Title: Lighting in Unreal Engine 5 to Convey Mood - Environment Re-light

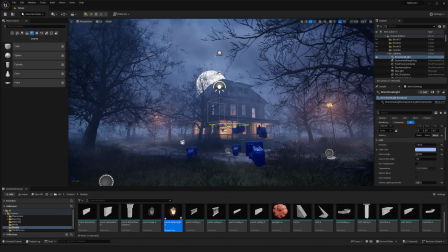12:04 So yeah, and then could even play around with the overall like lighting direction if I wanted to.
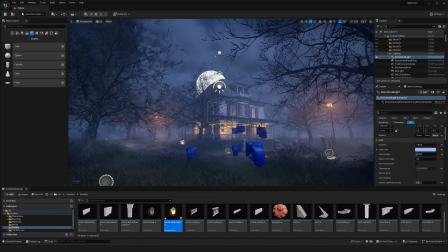12:15 Maybe if we try out something out here, but I guess, yeah,
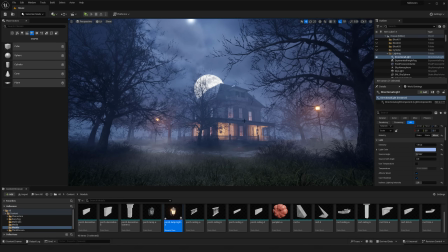12:19 I do like that moon back there in the background, so it probably does make sense that we kind of go this route still.
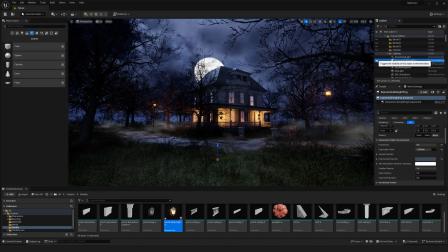12:26 And so now what I want to do is our exponential height fog.
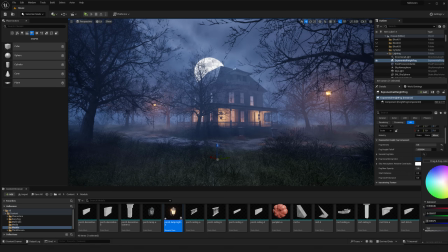12:30 We were already kind of playing around with some of the colors,
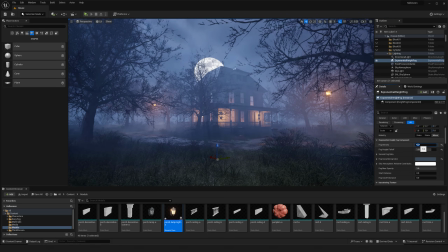12:35 but I do also want to try out, you know, what if we make it even denser,
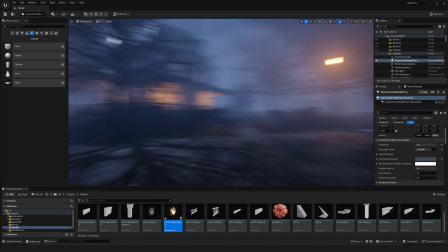12:40 the fog itself, so it just feels like very dense and kind of eerie in here.
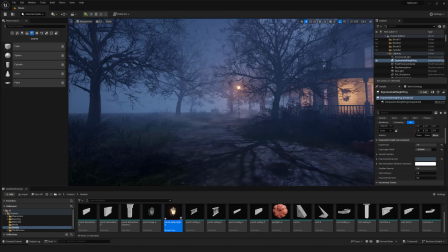12:46 I think it's pretty cool, and yeah, I think that's not half bad.
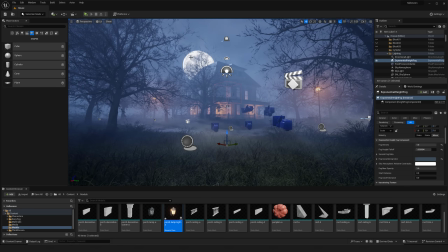12:54 So all right, so we have a moon. We've added some stronger saturation
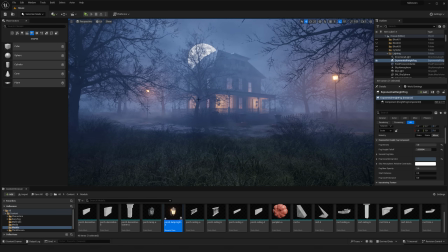13:01 to some of the overall like colors that we have in our space.
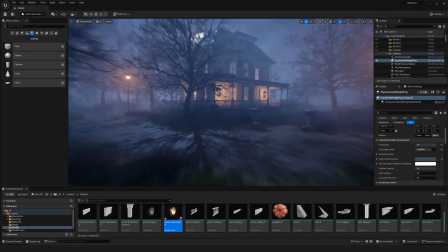13:08 I'm trying to think, let's maybe play around with some of these pumpkins as well.
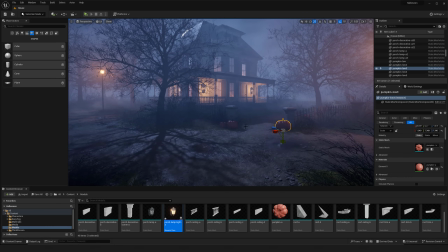13:12 We could increase some of their sizes. Let's see, still want to, you know, consider keeping some smaller ones, but maybe it'd be nice to, yeah, play around with those.
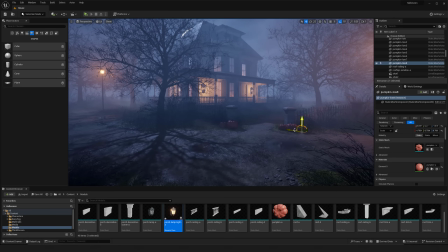13:27 I don't want to really do the jack-o'-lantern look with like a cutout one.
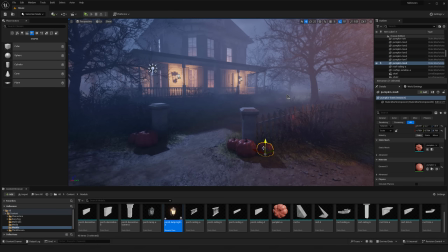13:34 Could like take one of these into ZBrush and all, but I don't think like that is necessarily like the vibe that I'm wanting to go for with this one.
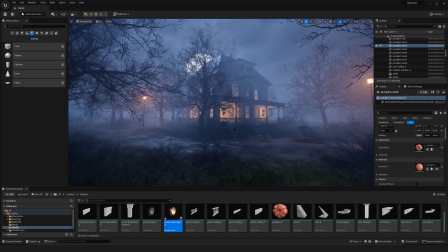13:44 So still has, I guess, a similar tone, but just not as on the nose, I guess.
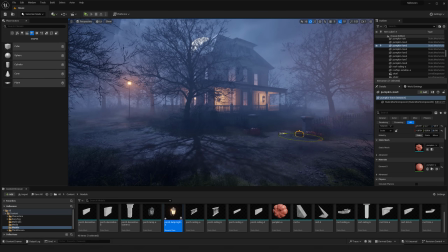13:52 Gonna rotate this one a little bit. And then this might be one of those things where I have to eventually put like a candle or something down there to light that up.
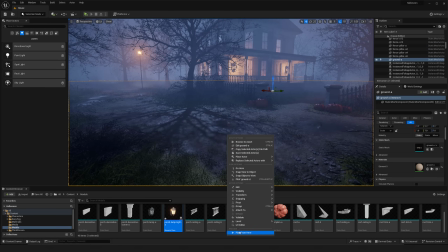14:02 But if I were to play around in this area, it's kind of nice.
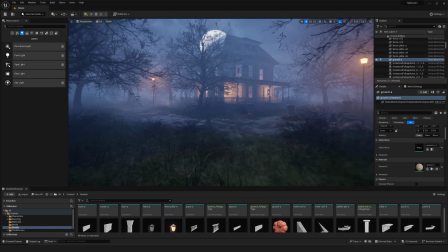14:10 Yeah, lighting's feeling all right. Let's also get in just a really cool, like simple particle real quick.
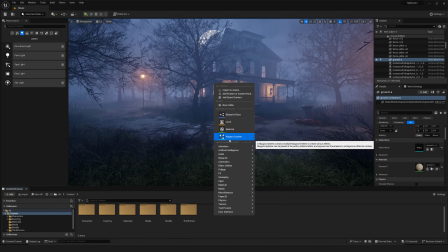14:18 So what I'm gonna do is set up a Niagara system. So made a video on this before, not specifically what I'm gonna be making here, but if you want to, yeah, check that out, feel free to hit the link in the description as well.
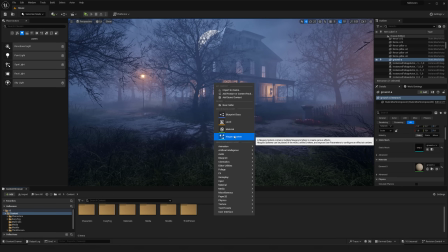14:34 I'll just drop the actual tutorial, just going over some very basic Niagara stuff. But going to start with a, go down to effects, And I'm going to start with an emitter, and I'm probably going to do a new one.
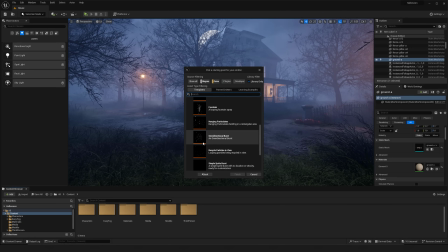14:49 And they have a blowing particles actual template, so this one here. So I'm going to hit finish, and yeah, exactly how it sounds. It's basically just a very simple sort of like blowing emitter.
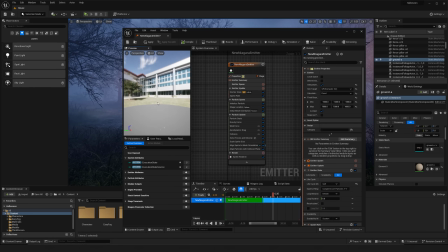15:08 So think of like leaves for sure, I would say. It very much looks like.
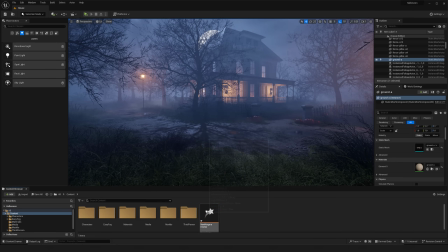15:14 And I'm gonna close that, and then I'm gonna right click and actually create a system out of this. So now we have our actual Niagara emitter system.
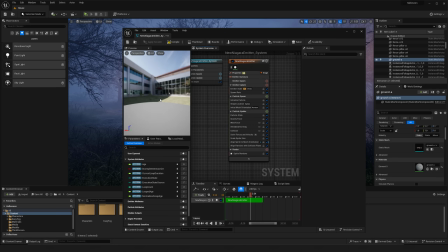15:25 So I'm going to click into this, and yeah, this is the one that we'll be able to place out into the scene.
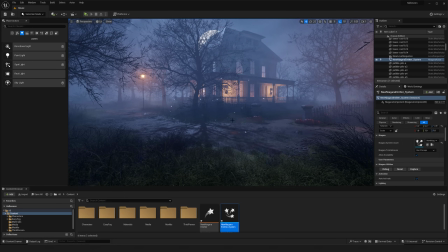15:34 So there we go. And it has a directionality to it, so I need to, yeah.